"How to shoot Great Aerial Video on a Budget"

I'd like to share with you some of the hints and tips I've picked up with producing aerial video on a budget.
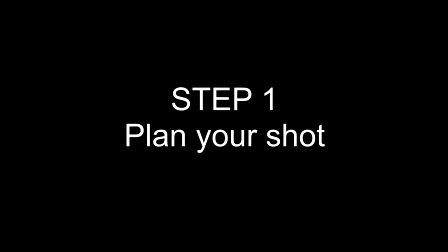7s
First of all, plan your shot.
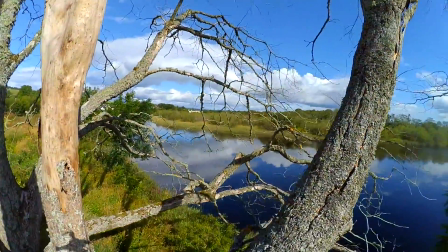8s
I don't mean sit down and actually really plan it out, but when you're out in the field, have a good look at how you're going to progress through the shot and what your finishing shot will be.
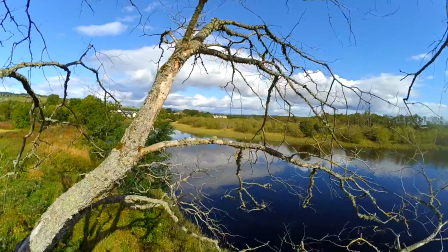17s
This I didn't plan. This is a bad shot. Basically, I thought I could get into the tree and back out the other side, and I couldn't.
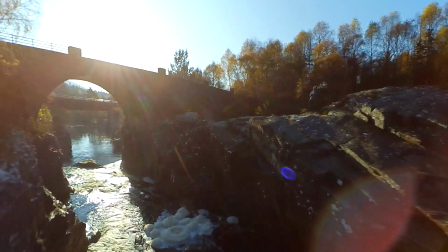23s
This one's much better.
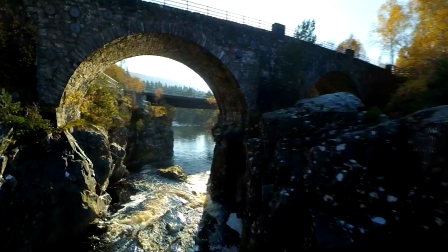25s
Just following a watercourse down that's cut its way through the rock, and then coming out at the end, I knew I wanted to come under the bridge and just get that glint of sunlight.
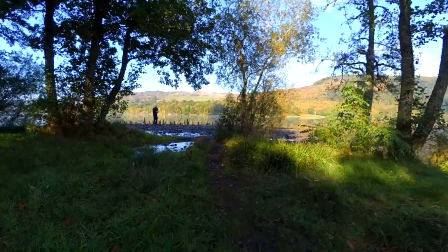34s
This one, I flew the quad away from me and did a little pirouette, had the camera on, and then flew it back towards me under the trees,
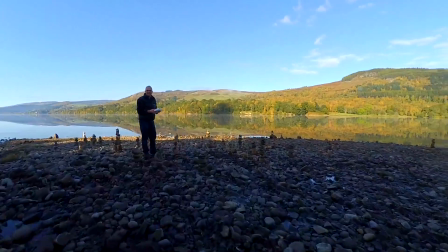43s
and then swung it round to show you the big reveal of the mirrored lock at the end.
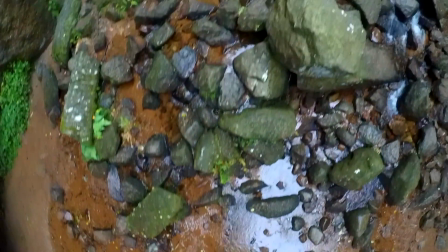51s
This one, I've got the camera pointing down from the quad, and then I'm flying up a watercourse basically.
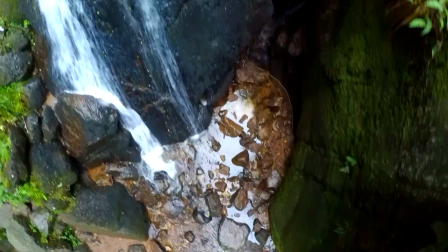57s
There's a waterfall, and I just want to climb on up the waterfall and then finish with the final shot at the top.
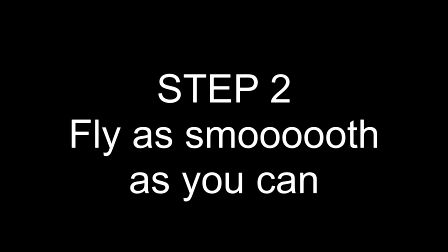64s
Now fly smooth. You think you're flying smooth all the time till you put a camera on.
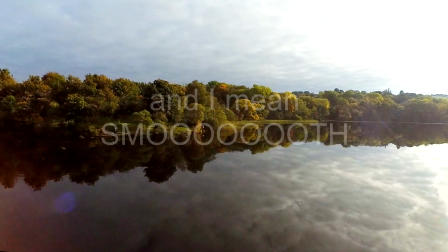68s
You realise how erratic your flying is. Well, unless you're really lucky. I tend to fly as smooth as possible and then try and rack it back even more.
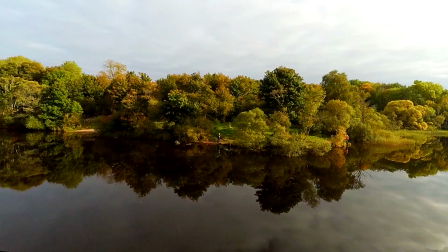76s
No, don't try and panic on them. This is for video. You're not rushing around.
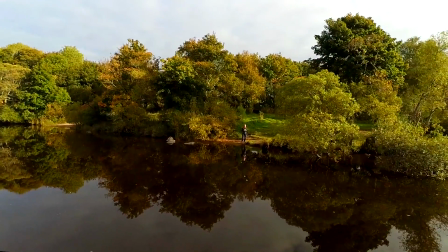81s
It makes a lot of difference. The worst thing that can happen is you go too smooth and too slow and you have to speed it up in post-production.
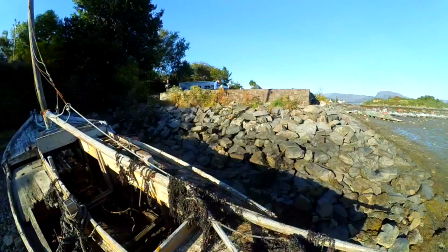88s
But believe you me, that's a huge benefit compared to trying to slow juddery footage down.
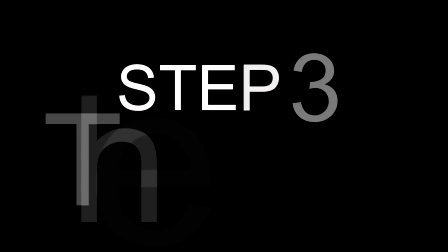93s
I only use a 2-axis gimbal, and it works and produces this level of work.
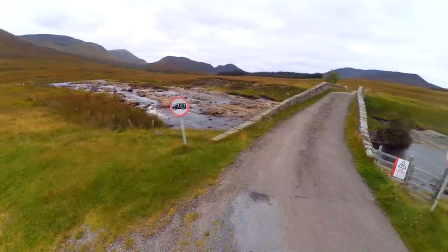99s
The reveal, this is used a lot in Hollywood and all sorts of video.
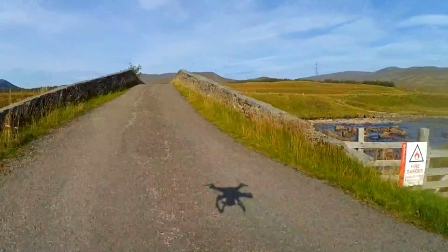103s
That was a bad reveal. Basically, the big vista was there right at the beginning. That's no good at all.
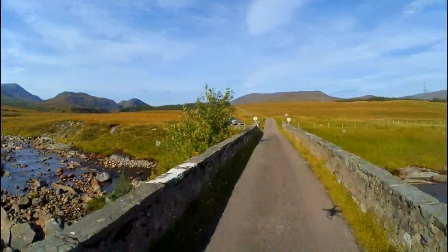108s
This is the way to do it. I came up over the bridge with the quad and then revealed the big vista right at the end.
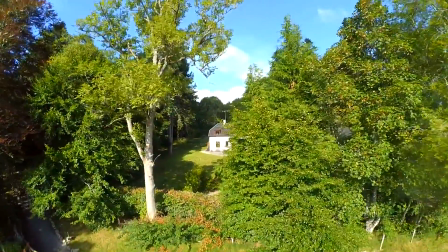114s
This is a semi-reveal, so you could see the house, just a little bit of the house before we started to descend the quad into the final shot,
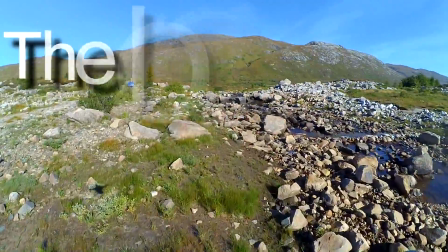122s
and then the reveal is the house at the final. This is a long reveal.
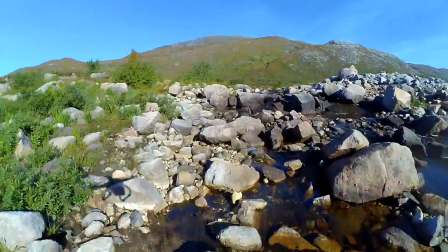127s
You could probably work this out all for yourself. Basically, I'm not going to reveal what I want you to look at until right at the end of the shot.
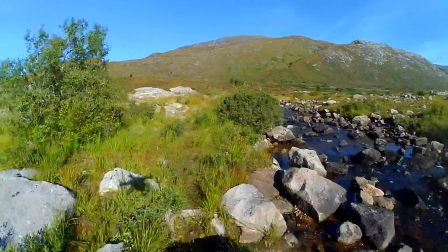133s
So I'm coming up a watercourse, keeping the quad nice and low and stable again, really smooth, keep it coming along,
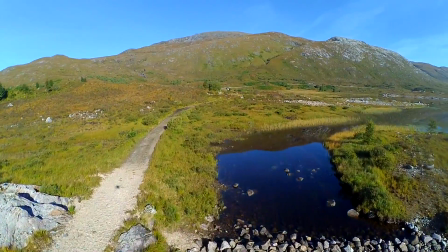139s
and then I start to climb the quad, and then literally just a turn to the right just to reveal the mirrored mountains.
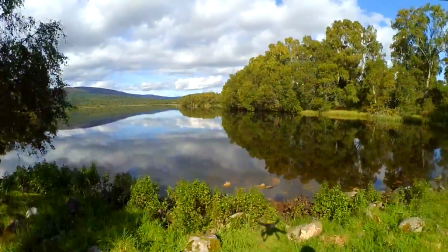148s
This is a quick reveal. That's about the quickest you can do, but it really works. It's a great technique.
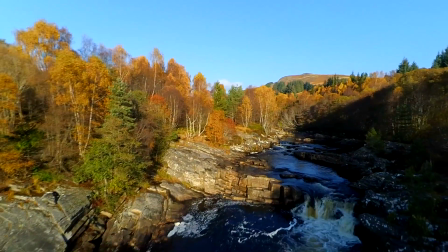154s
This is a reverse reveal. So basically I'm coming down a watercourse, but I'm flying the quad backwards,
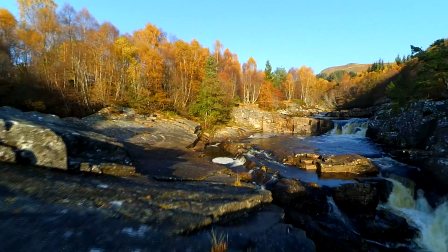160s
and then I just want to reveal these huge great rocks right at the end, so I just fly really close to them with the wide angle lens.
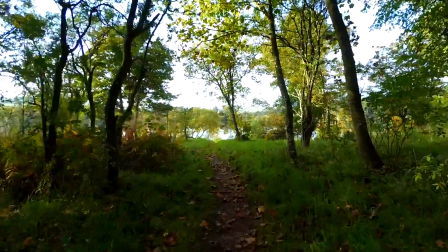167s
It looks really nice. Paths are brilliant. I find them a great way, because usually at the end of a path there's something decent to look at.
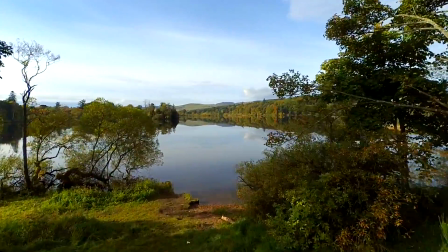174s
Just watch out for overhanging trees and bushes obviously, but if people have walked down there you can usually get a quad down there, and then again just up for the big reveal at the end.
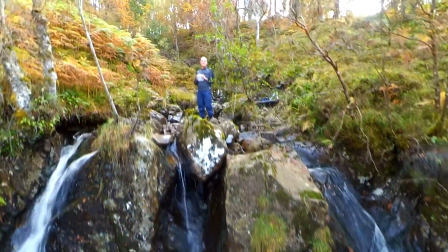183s
A dramatic reveal, so climb the quad up,
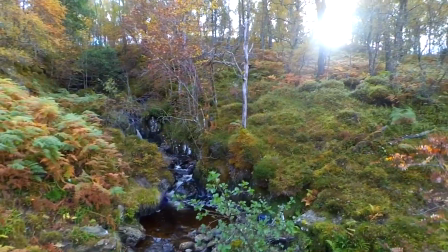187s
and obviously the camera's facing forward, and then right at the last second drop it down and then look down the waterfall.
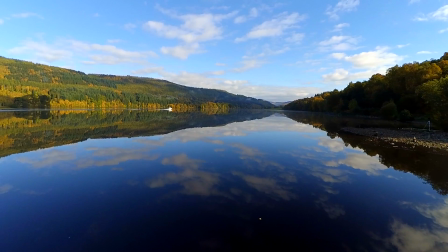196s
Proximity, this I use quite a lot. This is I'm on full pitch here, going forward as fast as I possibly can on the CX-20,
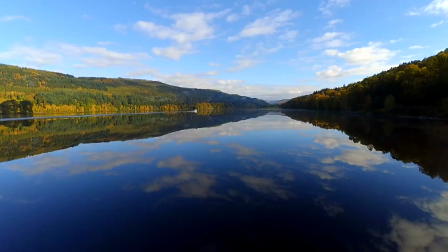204s
and it's having no effect whatsoever on the scene, hardly whatsoever, because it's such a vast scene,
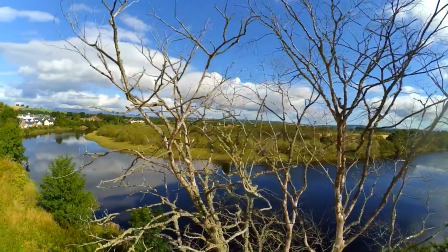209s
and with the wide angle lens it doesn't work.
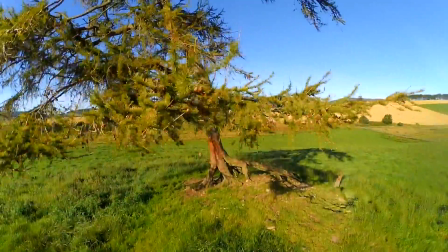211s
This alternatively, I'm moving very slowly and smoothly, and because of the wide angle lens it's given a real dramatic feel to those trees.
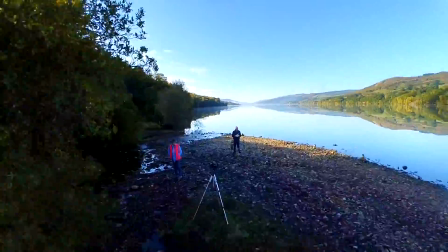219s
Watch out with proximity, because things can hit in proximity.
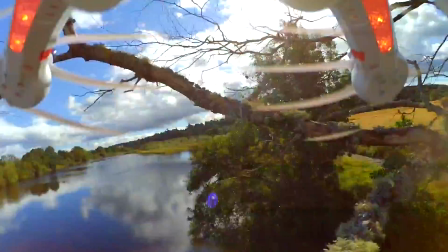223s
It's probably why I haven't got a lot of hair, and trees tend to grab quads quite effectively, and so do bushes, so just beware.
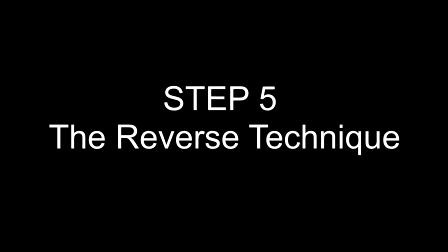230s
The reverse technique, I use this quite a lot. So basically this is done post-production.
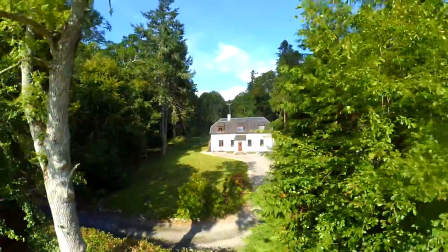235s
So this is how I actually shot this shot of the house.